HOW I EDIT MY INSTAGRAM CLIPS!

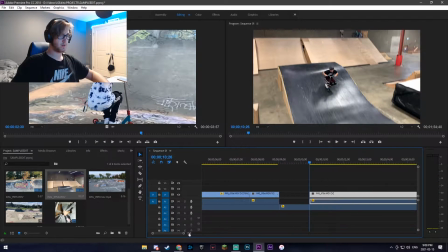(4:03)
Okay, so I'm going to slightly shorten this clip here, because I feel like I land the clip a little bit before the beat drop.
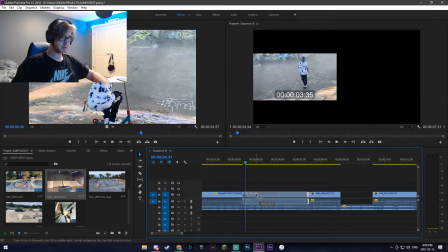(4:11)
So I'm going to do about 7 milliseconds, drag that over, and see how it works now.
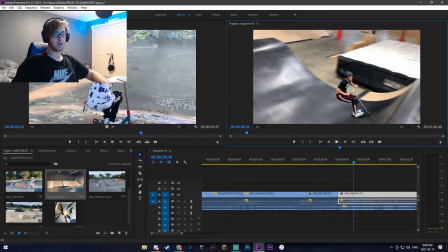(4:20)
Oh, okay, so I still landed before, so I'm actually going to extend the clip
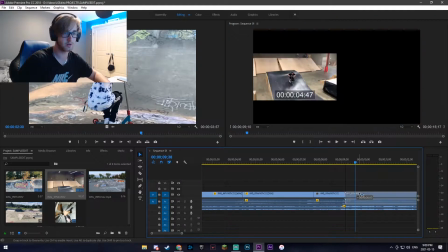(4:28)
just a little bit. The beat drop was a little early, so then we can shorten this by probably 3. So let's do 3. We'll go back over, make sure these clips are lined up, and that's perfect.
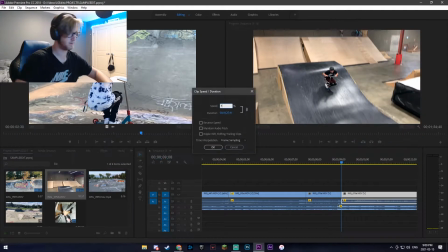(4:43)
So then I can slow-mo the landing at 75%,
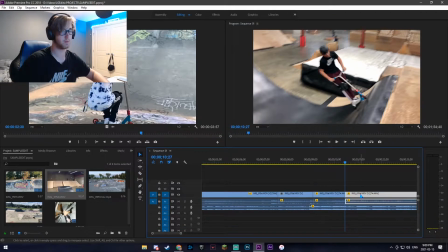(4:51)
and then I won't make that too long, so I'll go over, cut that out,
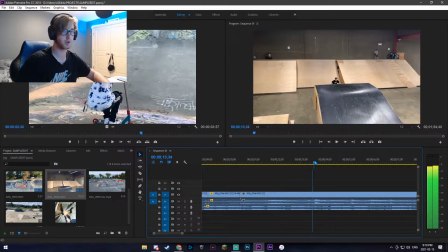(4:57)
using my snip tool, and then I'll do a quick replay of the trick that I just landed, since it's a little bit better of a trick. So I'll do that, and then cut to the little end there without slow-mo.
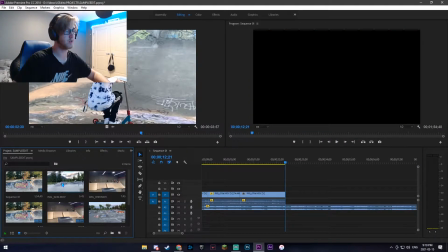(5:14)
Okay, then next, what you can do, if you would like to, is put in a transition, but I'm not gonna get too complicated for this video.
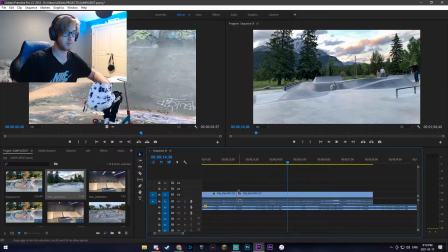(5:21)
Okay, so on to the next clip. We got a back scoot deck grab here, and bam.
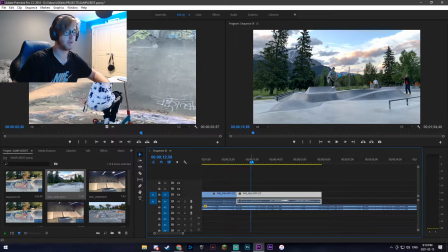(5:27)
And I'm going to
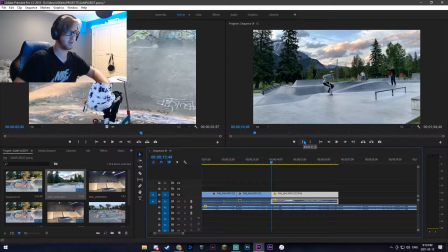(5:31)
put the landing, slow mode at 75, and trim it so it's not too long.
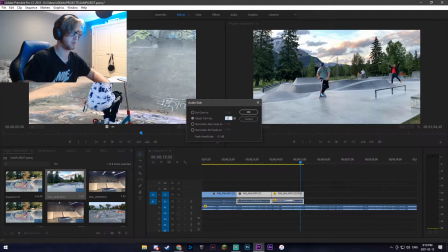(5:42)
Okay, let's turn down that volume there, because that kind of messes up the vibe with the song. So that the volume's gone. That clip fits pretty well there. Okay, on to the next one.
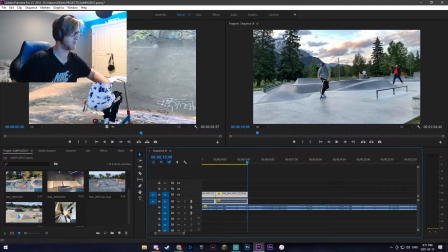(5:57)
We will do a whip bar whip in Kelowna.
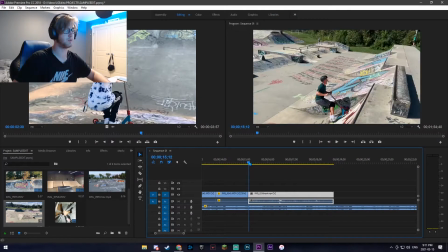(6:05)
Also, guys, it's probably best that you don't do too many clips if you're doing it from like different places.
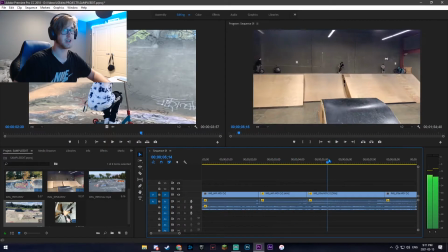(6:13)
I try to switch it up every single clip so it's not the same background for everything, and it just makes the edit look a little better in my opinion.
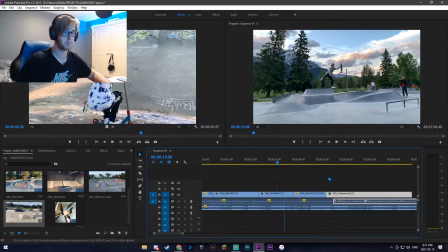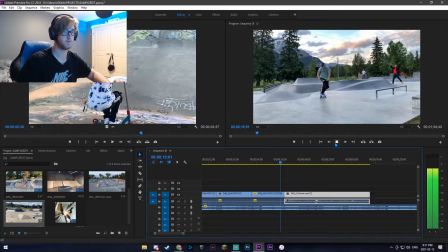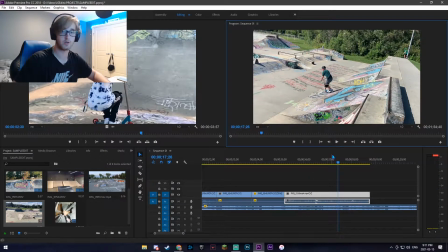(6:31)
Okay, so I found another beat drop there.
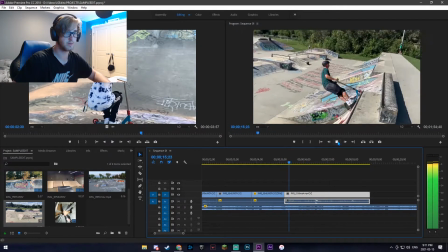(6:37)
So it's right around there. I'm going to listen for it again. Right there.
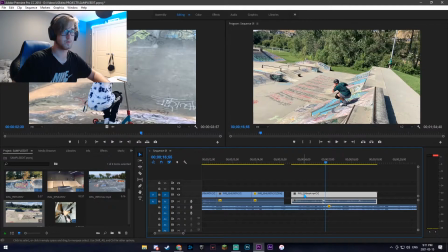(6:42)
So let's cut that there. Then I know exactly where to align my landing of this trick.
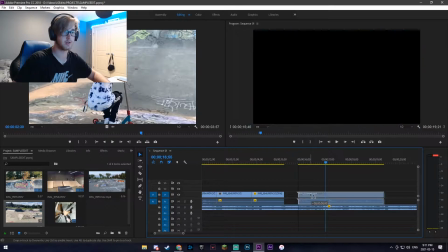(6:51)
So
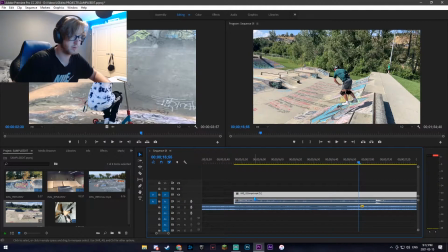(6:55)
let's go back by about 3 milliseconds and see if that lines up.
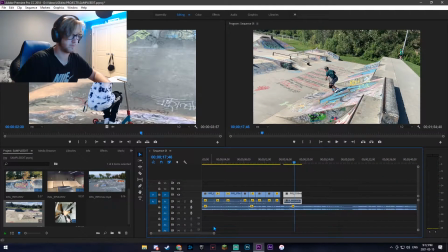(7:01)
Perfect. So then I will extend that so it fits there. Use my slide bar and see how it looks.
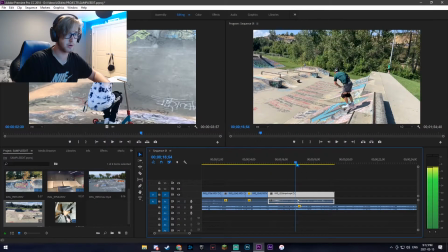(7:12)
Okay, so the beat dropped a little bit early, tad early, like 2 frames early. So I'm gonna extend this by 2 frames. Okay, so there's the 2 frames.
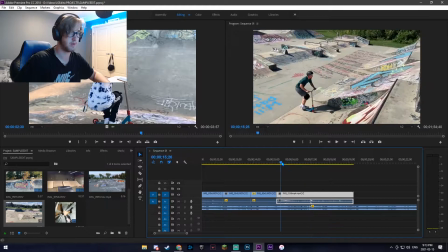(7:28)
I will drag that back, and perfect.
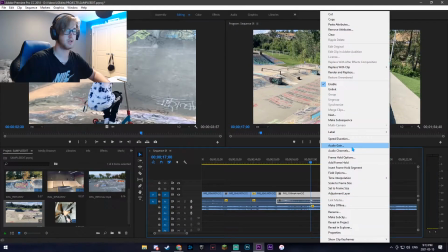(7:35)
So that's right on the drop there. And since my wheel is really loud in this, I'm also going to turn down the volume so it's not impacting the song.
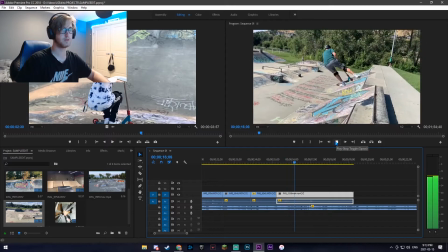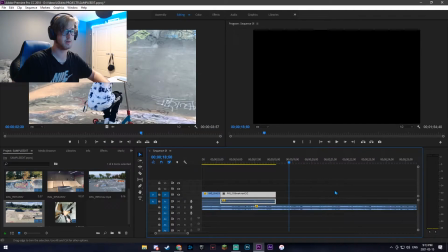(7:49)
Perfect. And then I'll trim that a little bit. And then next, I'll go into my next clip.
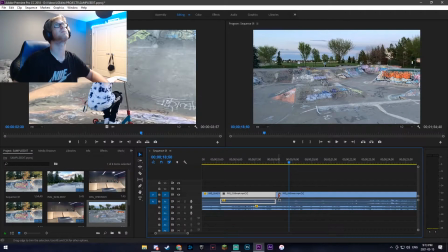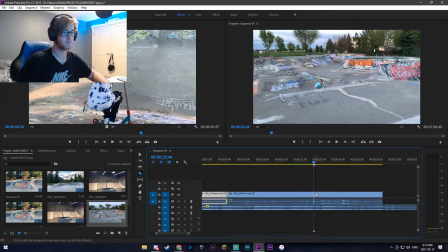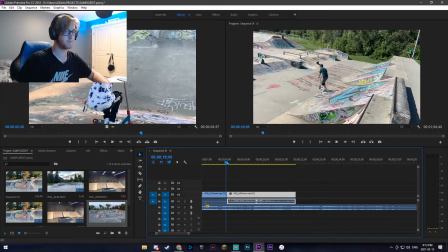(8:07)
Okay, so this one's an unless kickless.
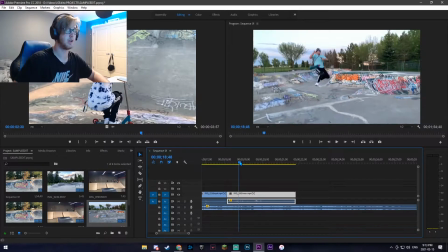(8:09)
I'm going to adjust the volume a little bit and listen for any more beat drops that I can line it up with.
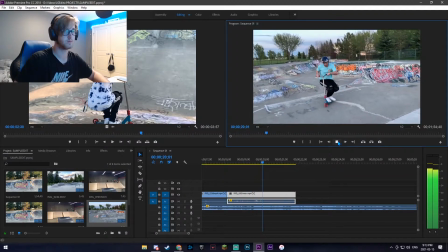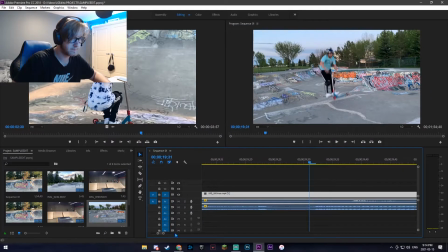(8:26)
Okay, so there's actually a beat drop right there. Right here, I believe. I'm going to line up the landing. So I will have to do 3 frames shorter. Sorry, 3 frames longer.
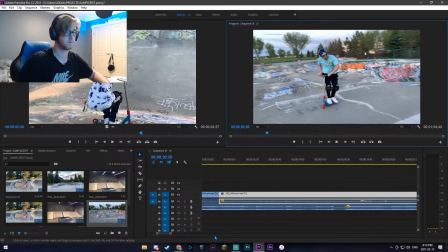So let's listen to this.
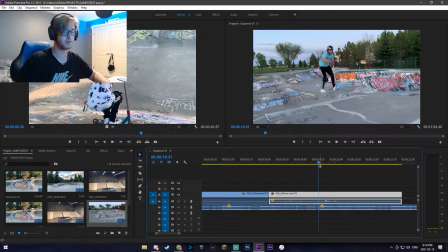(8:53)
So the beat drop was a little early there, so I'm going to shorten this.
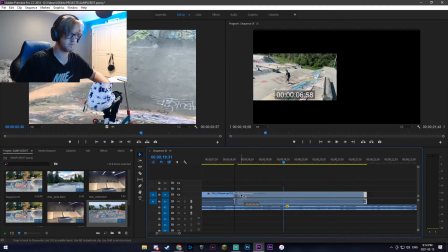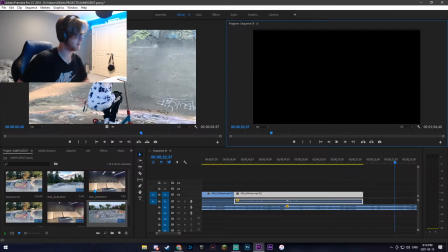(9:04)
There we go. So that's perfect. And then last but not least, we have our bar, which I'm going to slow-mo because it's hard to see it.
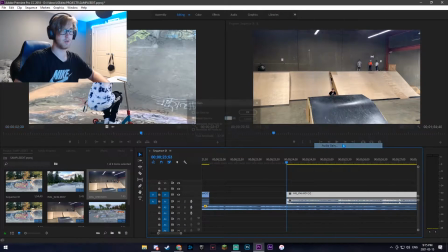(9:17)
So again, adjust the volume so it's not too loud.
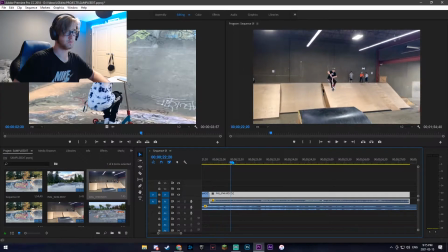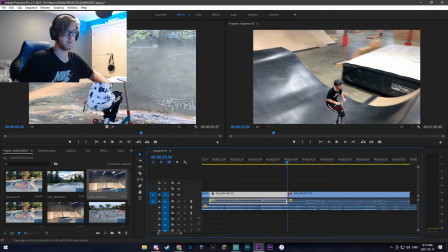(9:28)
And then I'm going to slow-mo this
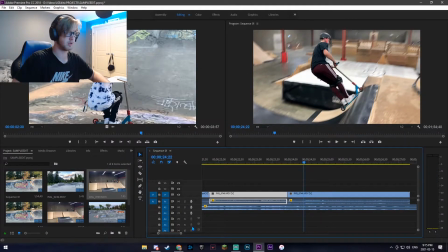(9:31)
just because it's the end of the edit. And then I will cut to the part here where I land on the top of the
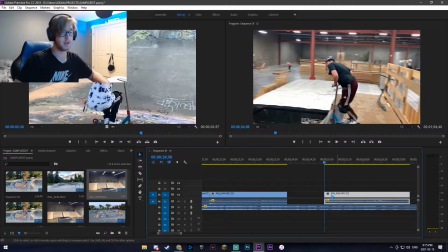(9:39)
ramp, and then obviously I'll look at the camera if you guys haven't seen it in my recent edit. And it's just a nice little ender that kind of shows yourself off.
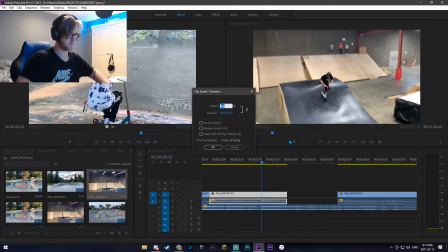(9:51)
So slow it down.
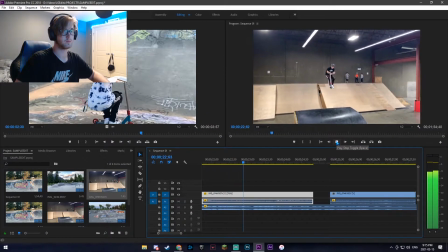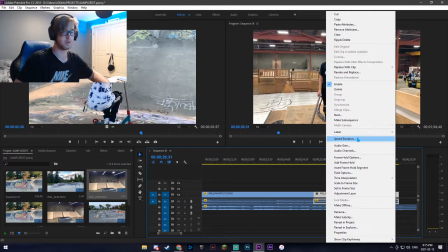(10:01)
And then I'll slow down the second part too. So let's do 70.
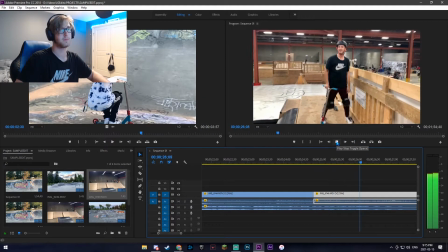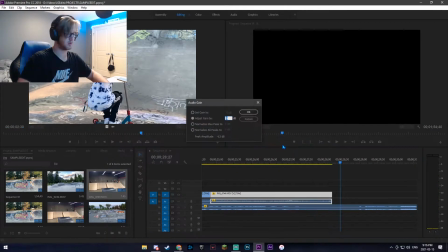(10:10)
And then I will turn that down because I don't want anyone to know that it was easy, because it honestly wasn't.
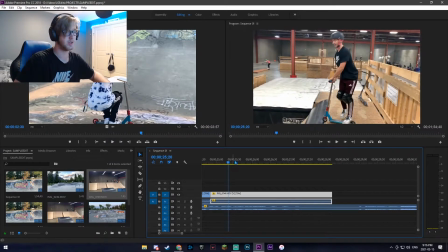(10:15)
So I'll turn that down. I'll be back in a sec.
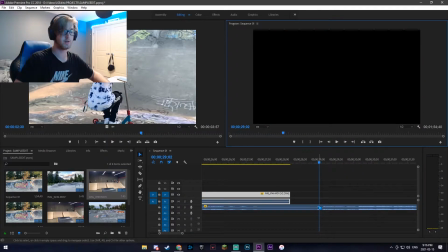(10:21)
And this actually works perfectly for the length of song that I chose, wherein the end of the edit is in a quiet spot, so that the song isn't like dropping again when the edit ends.
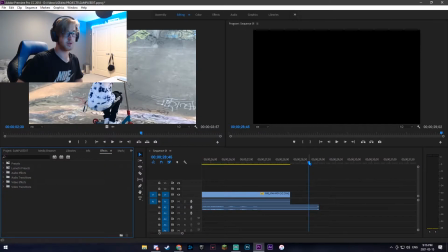(10:34)
So what I will do is make it so that it's a little bit extended off of the clip, and then I will add an exponential fade so that it doesn't cut out super loud and it exponentially gets quieter and quieter.
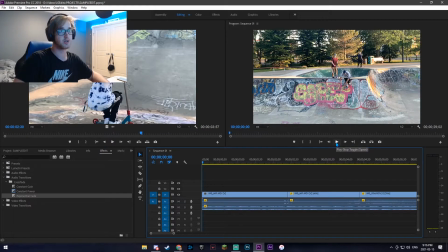(10:49)
Okay, so after I'm done editing the edit, I just like to watch it a few times and make sure it all flows together and just works well.
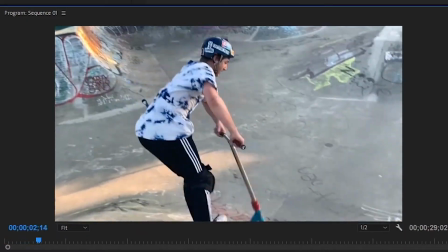(10:56) They like, don't you got some money, now you thought this shit would stop. Stupid little boy, run into your crib before I pop.
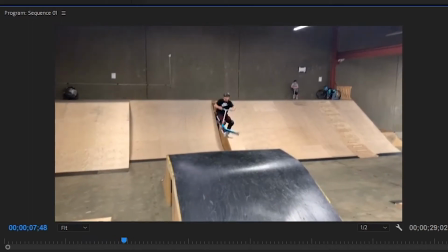(11:02) I'ma take off to Pluto, call me the next day. Suck that nigga any new hoe, so watch me do my dance.
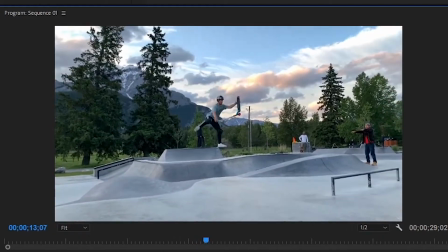(11:07) Every night I'm in the studio, I'm focused on these bands. Money kinda up, watch me split it with me and my man.
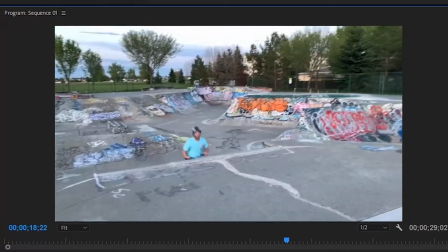(11:12) And I stay with that bitch, cause a nigga let it tag. Oh yeah, and I'm top 5, so you better not forget.
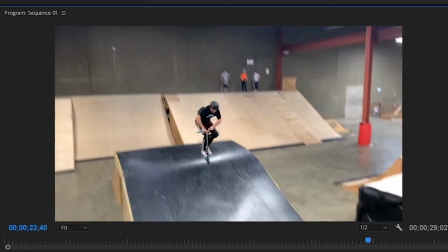(11:17) Fuck I S.I.H, I'ma just let out the protect. Every all my niggas pause the beat, I'll be back in a sec.
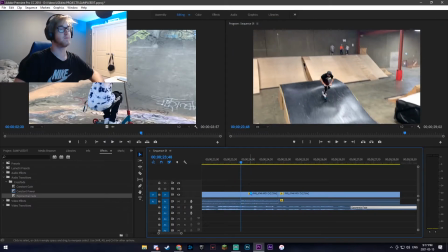(11:24)
There, that ends pretty well with the sound going out. And I feel like this clip right here might be a little bit loud, so I'm going to turn down the volume on it.
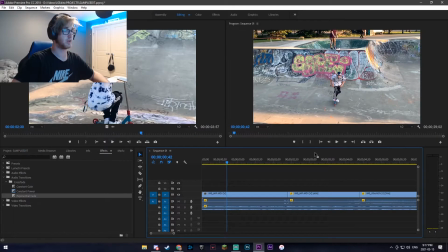(11:33)
And then what I can also do is, if you're uploading your Instagram edit in horizontal like I am, I like to get a square and put it over and then make the scale of the clips a little bit bigger so that they fit in the square big and they're not super small.
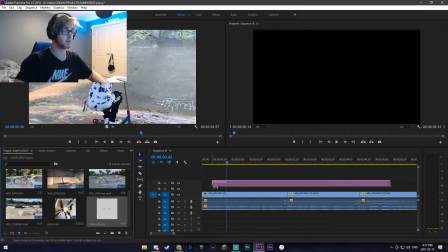(11:48)
So in this case, we're doing a square edit, but normally I like to upload them vertically.
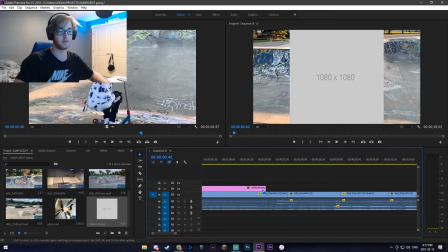(11:53)
And I'm going to be starting to film my clips in vertical as well, because it looks way better in my opinion. So what I do is get this picture, is the resolution for a square post on Instagram, and I drag it over the whole edit,
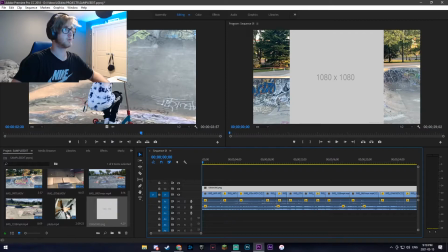(12:07)
and then I make it right in the middle, like it was originally placed at the resolution that is 1080 by 1080,
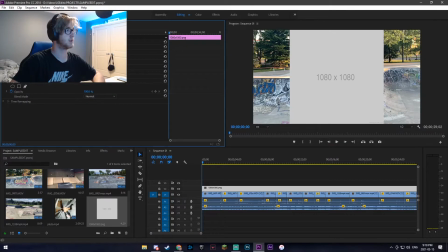(12:14)
and then I turn the opacity down so that I can see through it.